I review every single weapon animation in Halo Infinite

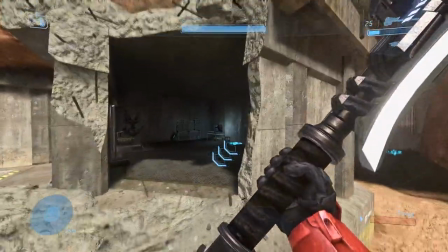12:20 It doesn't help that Infinite doesn't have pushback on the player, which knocked them back a few steps in previous games, making the weapon feel weighty and important.
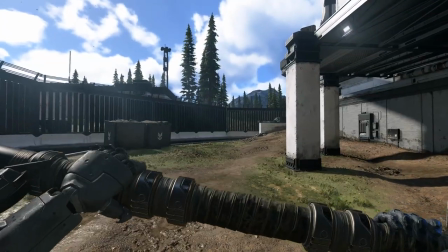12:28 It leads to the Infinite Hammer feeling a bit sterile, or flat for lack of a better term, a disappointing regression in presentation from previous Hammers.
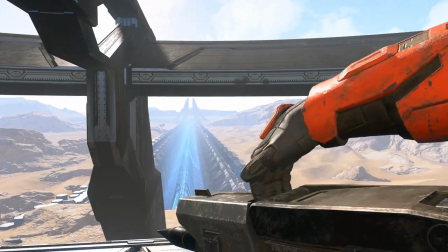12:38 The Skewer is quite a wonderful feat of monkey engineering. What I find cool about the weapon is that it's a shoulder-mounted rail gun.
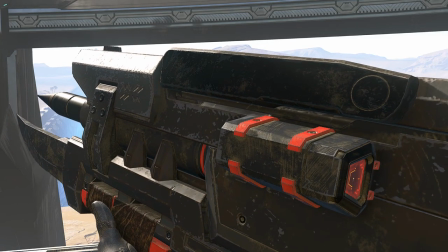12:46 The banished weapon is awkward, the grips far too large for human hands,
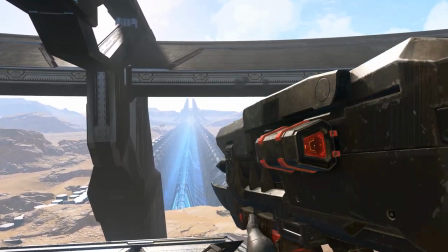12:51 which is probably why it's way more comfortable for the Spartan to hold the skewer on their shoulders instead of trying to use the stock.
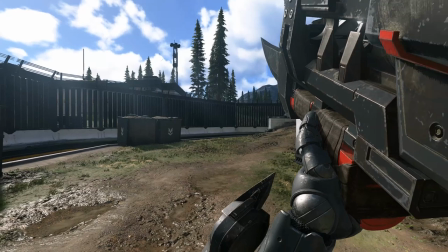12:57 Upon firing it, the screen shakes and buckles as the piercing, shrieking whine of the shot rings across the map.
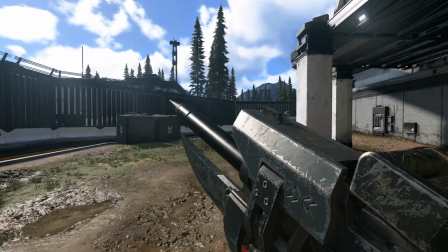13:03 Then the Spartan inserts a brand new spike into the weapon's barrel and manages to crank the firing mechanism with some effort.
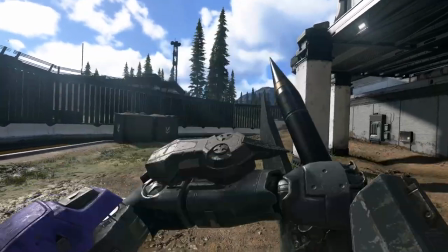13:10 If I did have any feedback to give, I feel it cranked that sucker back just a little bit higher to sell the effort of the action.
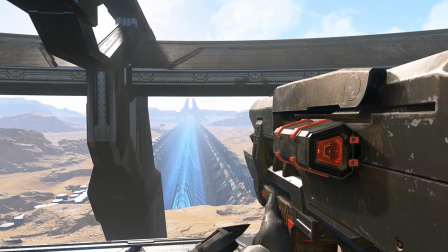13:19 It's more or less though just a small nitpick. This thing feels good to use. Next up is the energy sword.
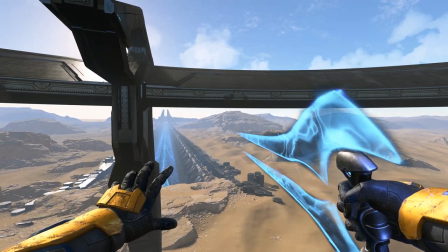13:27 Now it's hard to talk about this one since there's still a lot of work that needs to be done on it.
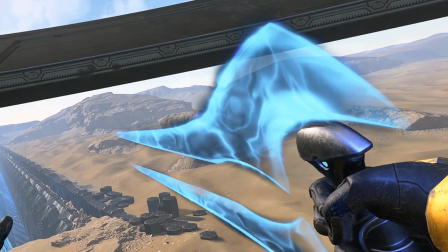13:31 It's currently missing its sounds and the ignition animation is missing some gas and energy effects, the overall stance and confidence in which it's held is nice.
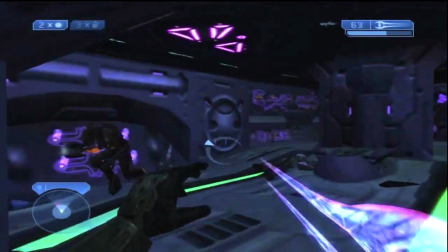13:40 It uses a stance more evocative of Halo 2, and upon swinging it, some of the animations are quite fast and aggressive.
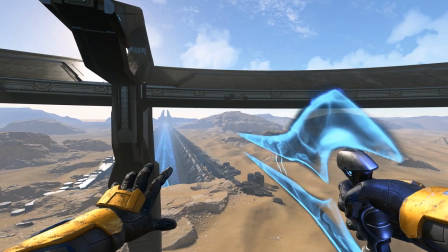13:46 I like the overhead swing quite a bit, but I do find the side slash to be a bit on the stiff and awkward side. I'm eager to see how the finalized weapon feels and looks, because this is clearly still cooking in the oven, so let's put it back in and let's move on to the next weapon.
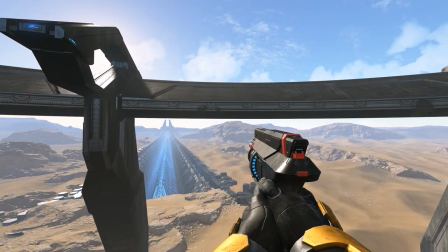14:02 And finally, the banished arsenal ends on the disruptor.
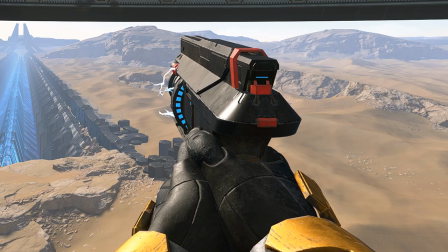14:06 It subtly vibrates in the player's hands, probably due to that arc generator in the frame of the weapon building a static charge.
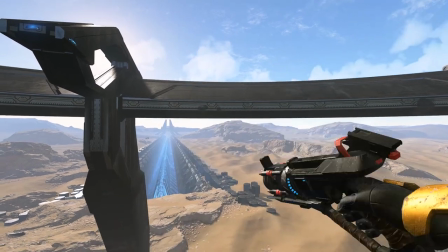14:13 When firing it, it's also got very little recoil, with really only the mechanisms of the weapon causing any sort of kickback.
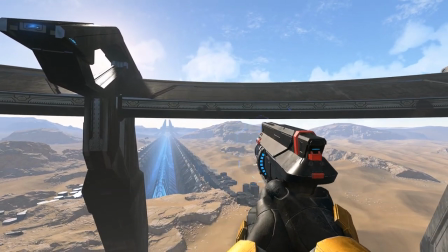14:20 It's a very stable-feeling gun, and like its bigger rifle brother, the weapon is battery-operated,
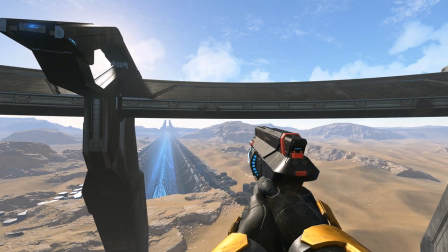14:26 so a quick change of the battery pack introduces a new charge to the gun, and it's ready to fire again. Not much to say. It's solid all around. A bit unremarkable, but to be fair, not every weapon needs to win an attention contest.
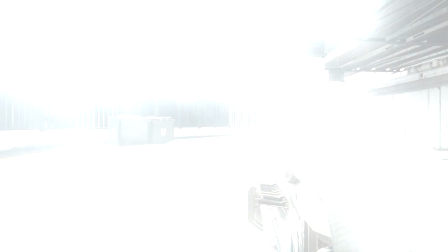14:39 You reserve that honor for the heavy hitters. And now, in closing the video off, we take a look at the Forerunner devices on offer.
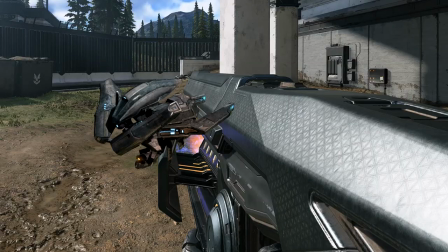14:47 The Heat Wave is an interesting gun. It almost feels like someone took a sentinel and compacted it into the silhouette of a shotgun.
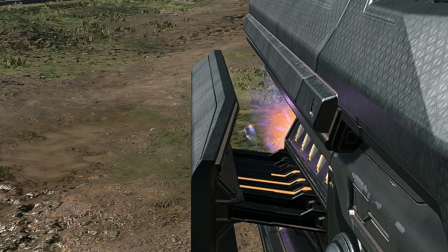14:54 Pay attention to two things on the weapon. The front of the weapon where an energy field seems to be sustained in this circular battery thing.
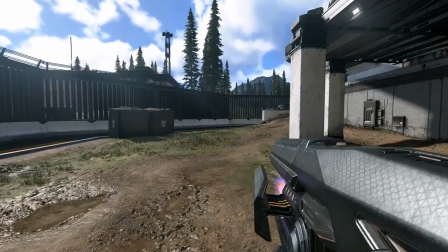15:00 When the weapon is fired,
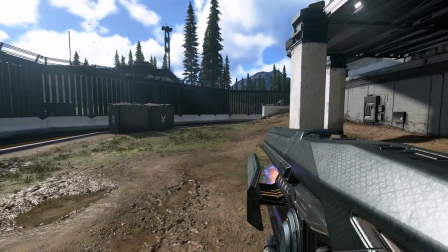15:02 the mechanical claws cause this reaction of some kind in the energy field and a multicolored burst of hard light is propelled forward from the weapon.
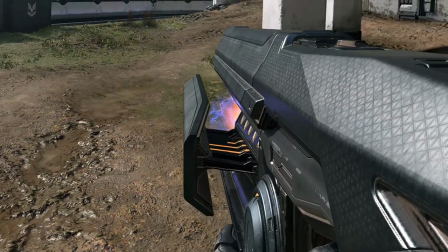15:10 The battery will spin with each gunshot cycling through the available charges. Once exhausted,
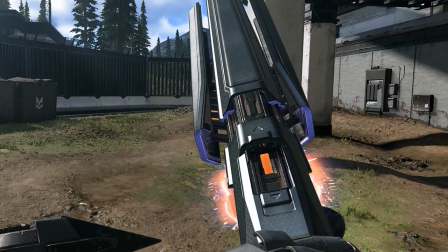15:16 the Spartan releases some kind of mechanism and a multicolored light show happens as more energy is fed from the battery to whatever that energy field is at the front of the gun, powering it back up. It is such an alien weapon in function. The hard-like trails that it fires look like these little meteorites.
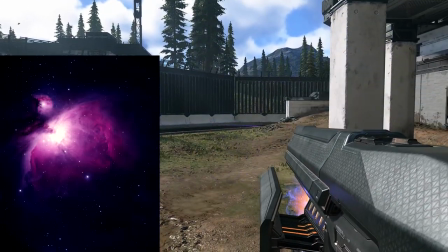15:32 The multicolored gases it emits remind me of Nebula that we read about in science class,
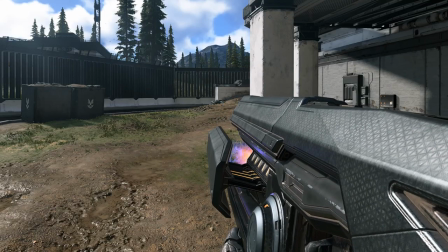15:38 or how the Spartan reacts to the weapon randomly doing things like readjusting the battery.
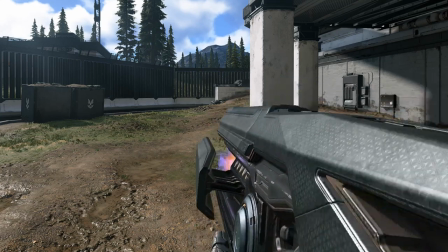15:43 The Spartan stops for a second. Unsure if maybe this is something to worry about? The gun itself just has this otherworldly quality to it.
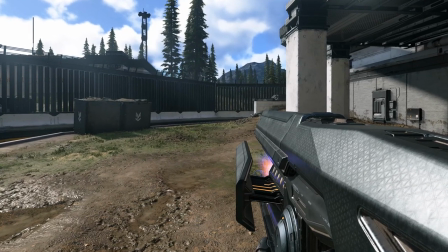15:50 The only area of complaint for me is that the energy field at the front of the gun is not animated at higher than 30 fps which causes it to look quite
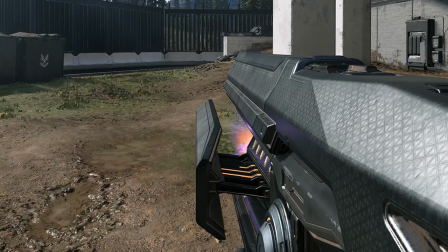15:58 cheap especially so if you're playing at something like 144 fps like me most folks probably won't notice that but people with adhd
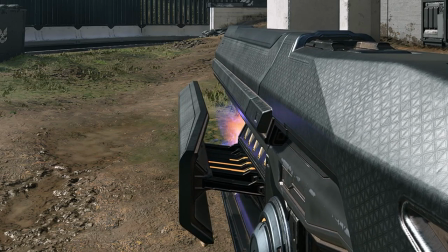16:07 such as myself we notice stuff like this and it drags the presentation down quite a
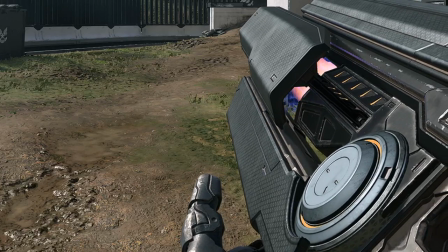16:12 bit hopefully the pc version gets the ability to run these gas animations at an unlocked frame rate
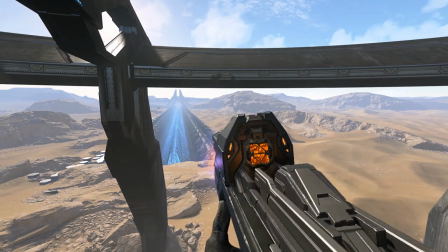16:19 The next forerunner device is the cinder shot.
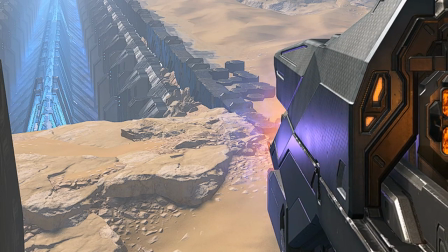16:22 Like the heatwave, the cinder shot has an energy field that's being sustained at the front of the gun, that also rather distractingly seems to render at 30 fps.
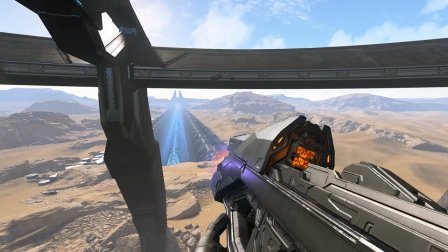16:31 Display on the weapon also looks 30 fps. We're gonna put that to the side though, hopefully that's fixed when the game launches.
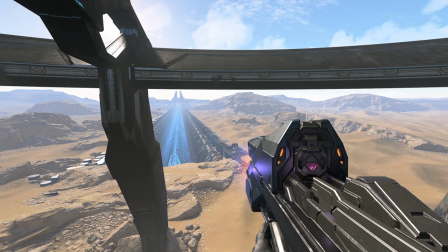16:37 In general, the weapon has some pretty alien and foreign animations.
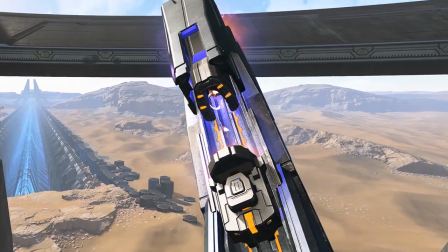16:41 The reload for this weapon in particular is somehow even stranger and more alien than the heatwaves.
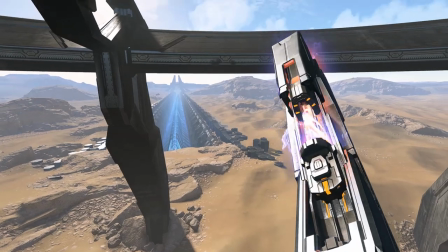16:46 The whole gun just looks hungry and unstable when it's reloading.
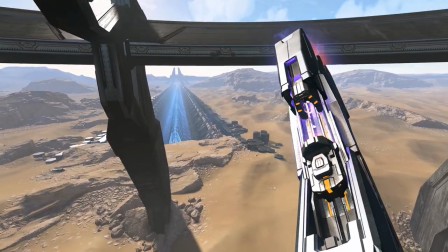16:50 The mechanisms of the gun pumping up and down makes the thing look like it's got this angry mouth that's just gnashing its teeth at the player.
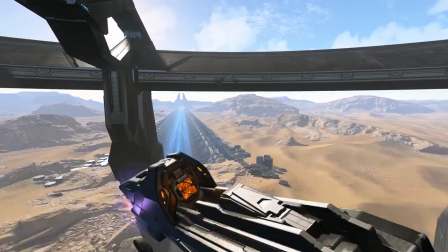16:57 And then when it's all done, the weapon quiets down and is ready to fire again. This thing feels good.
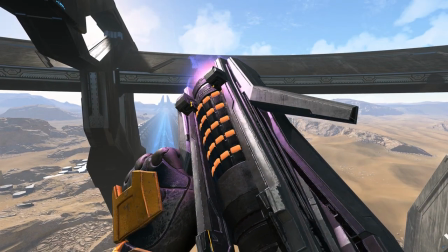17:03 And finally, here we are, the Sentinel Beam.
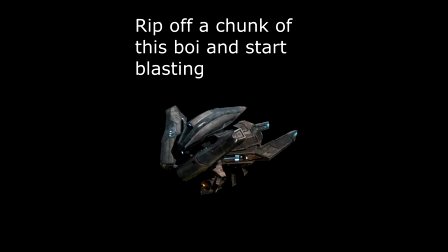17:07 Past Sentinel Beams were not really weapons, rather they were pieces of a Sentinel that you used as a weapon.
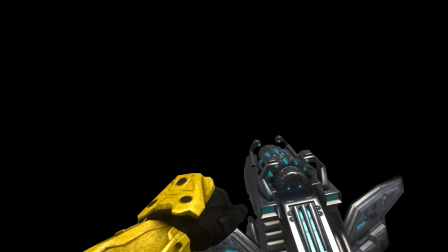17:13 They were held awkwardly, because they were just a chunk of a machine that you found.
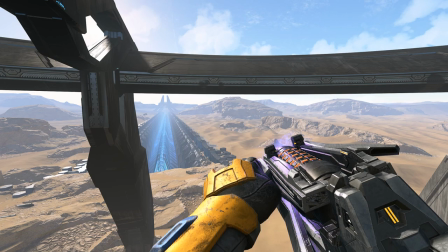17:18 Here in Infinite, the Sentinel Beam appears to be more of a proper gun that was designed to be used in someone's hands.
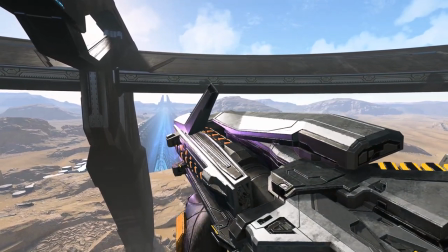17:24 Though maybe not a human's hands, since it still does look quite awkward to hold, which is nice and gives it that otherworldly quality.
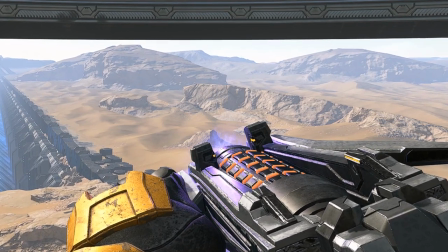17:31 The front of the gun emits that familiar deep violet-slash-lavender gas that also unfortunately updates at a lower frame rate.
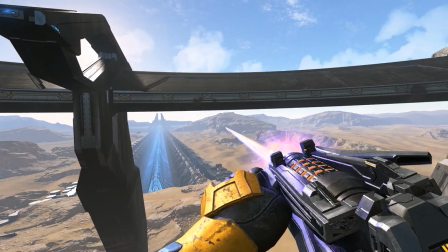17:38 But when firing the weapon, it releases this beam of cosmic energy, this multicolored light show that causes the camera and Spartan to buckle under the force of the beam.
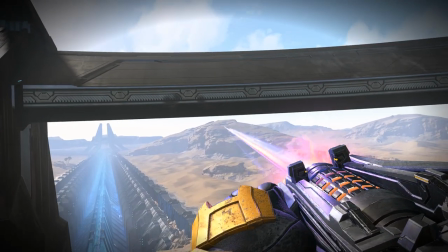17:46 It feels powerful to use in a way that's usually hard to convey in games. Sustained fire is not advisable, and when the weapon needs to be recharged,
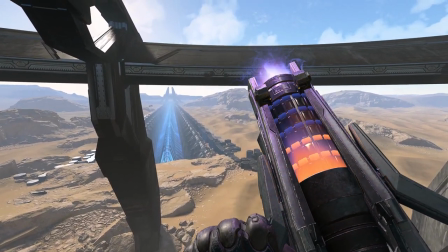17:55 an angry orange glow from deep within the device spirals energy up the rotating firing mechanism to the front of the gun,
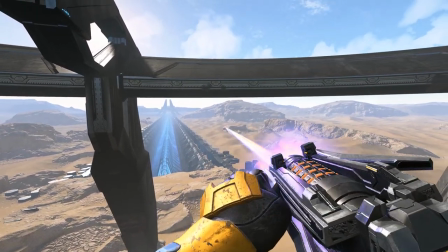18:02 and then it's ready to dish out more hard light.
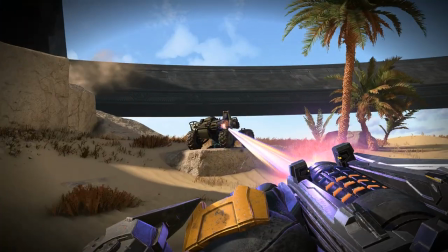18:04 The sentinel beam is a powerful tool, and one of my favorite uses that I discovered when capturing footage was it can even disintegrate various physics objects in the world.
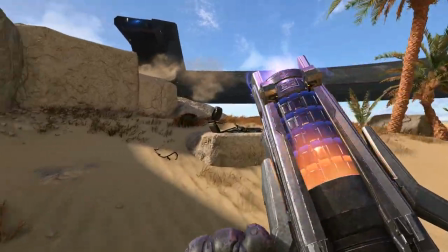18:13 Scraps and hoods of vehicles can be erased by its energy.
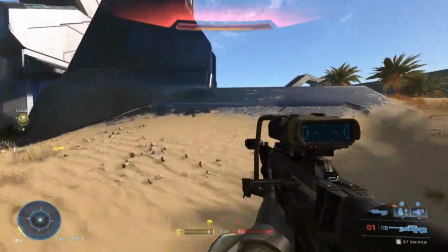18:19 Halo Infinite may be a few months away, but already its arsenal is showing a lot of personality and character.
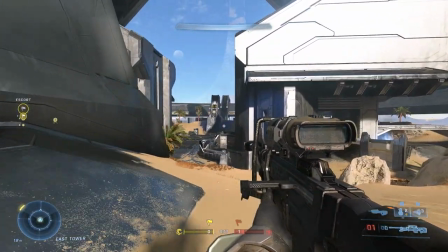18:25 What's your favorite set of animations from many of the weapons shown? Hell, what's your favorite animation from any Halo game, or any animation from any game ever?
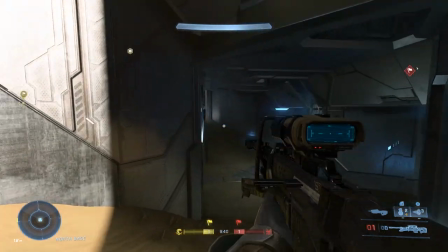18:33 And before I close this video off, I want to announce that I'm opening up channel memberships.
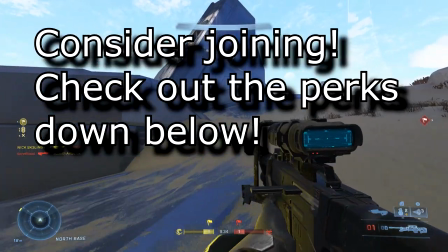18:38 Late Night Gaming couldn't be the thing it is today without you. And if you want to continue supporting the channel, it's just the price of a coffee every month.
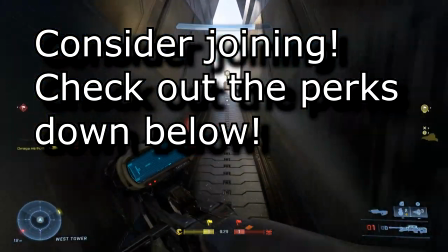18:45 Consider checking it out, and I'll see you guys on the next video.